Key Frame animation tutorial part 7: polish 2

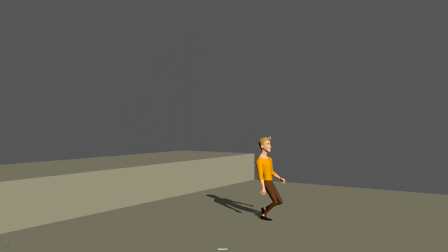Hey everybody, this is Alessandro. Welcome back to my channel. We're gonna continue with the second part of polish here.
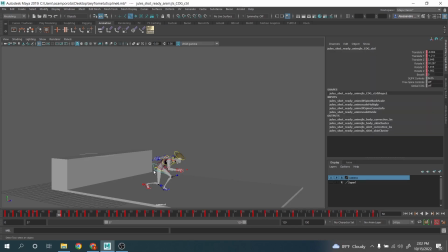And last time, if you remember, we work until this moment over here around the impact. And now I think more or less today we're gonna work until frame 84, right? So again, we spline everything. Now we need just to spline and polish basically at the same time.
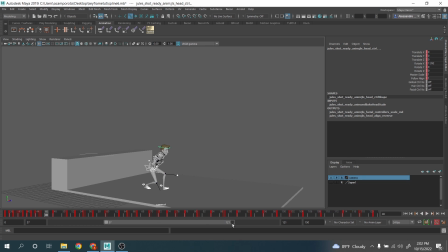And first things I noticed, guys, is that if I go over here during the actual landing, see after the stretch here, uh, like having like a frame, three frame here is a little bit too much. So makes things a little bit too soft.
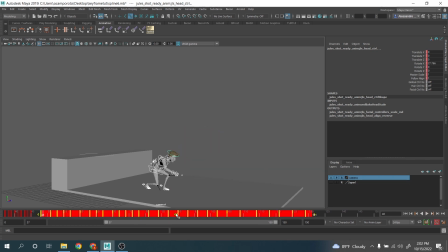Basically what I decided to do here is taking everything and push one frame early just to make it a little bit more snappy. All right. So after this is done, I'm gonna close it here at 83.
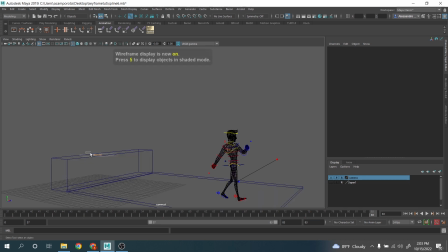And as usual, for now, when I start, I don't want to see the arms. I want to first focus on the, the body.
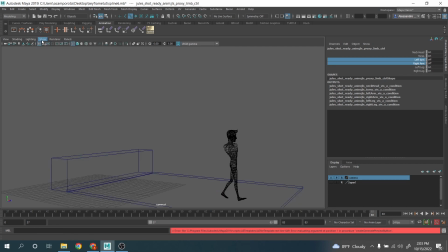Let me, make sure I see all the polygon and this one, all right?
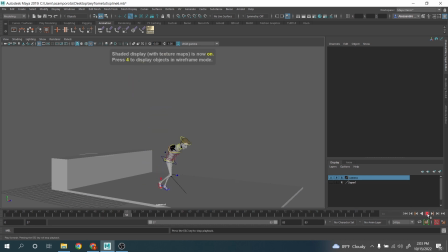And I'm gonna really want to focus only on this part over here, right? Boom. So we're gonna start with the up and down, all right?
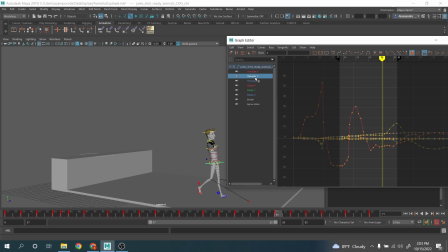First of all, boom, okay? I think this part over here, it's okay. I just want to push this part a little bit more, all right?
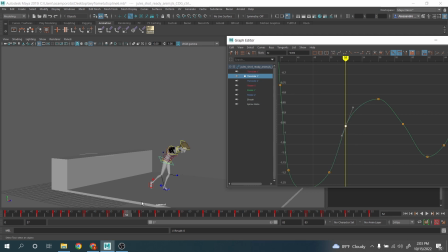Okay, I want to start to work now and exaggerate a little bit more the easy in, right? And don't worry about the fact that now the knee is stretching, okay, a little bit too much.
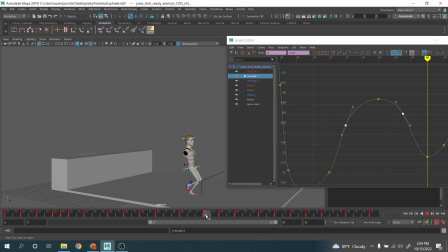So that's not something I wanted to for you guys to focus about. And maybe here we can push it a little bit more. Okay, and some stuff over here, right?
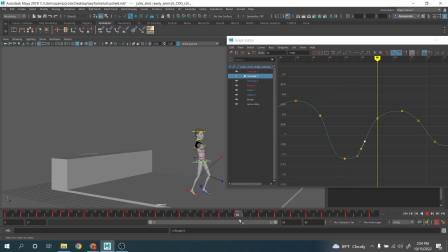Boom, coming down here, push, boom, up in here, hold it, okay, push down, maybe again, maybe a little bit more here still,
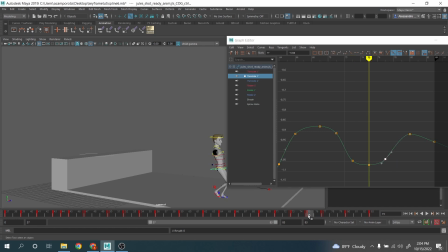and maybe again, maybe here another. See, here it starts to be a bit tricky because the spacing is not that much, all right? Maybe we can push it something like that.
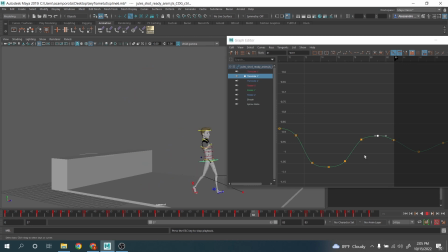It's very jumpy, which is more or less exactly the feeling that I wanted it. Okay, maybe here is a little bit too much. Okay,
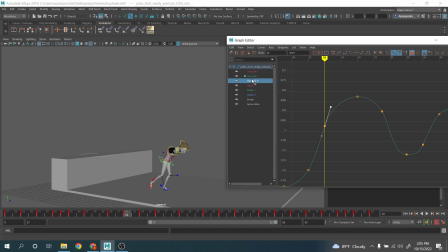maybe a tiny bit less. Okay, obviously we're gonna discuss now this part over here, right? Boom, you're going to jump here. Yeah, maybe this part needs a little bit of
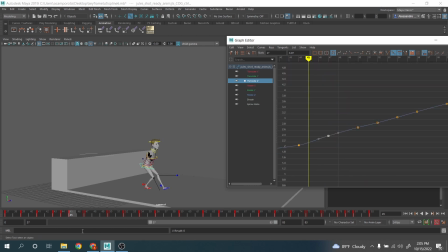adjustment. Okay, boom. Okay.
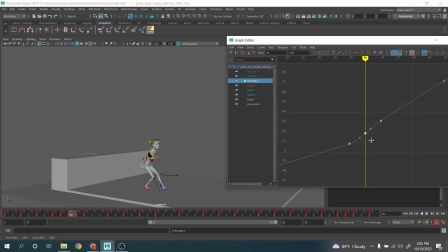Boom, boom. Okay.
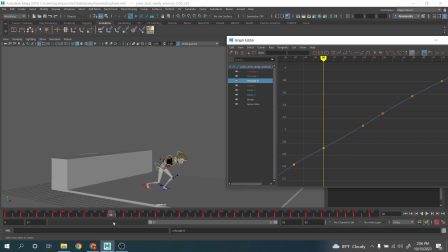And we can start to move it over here.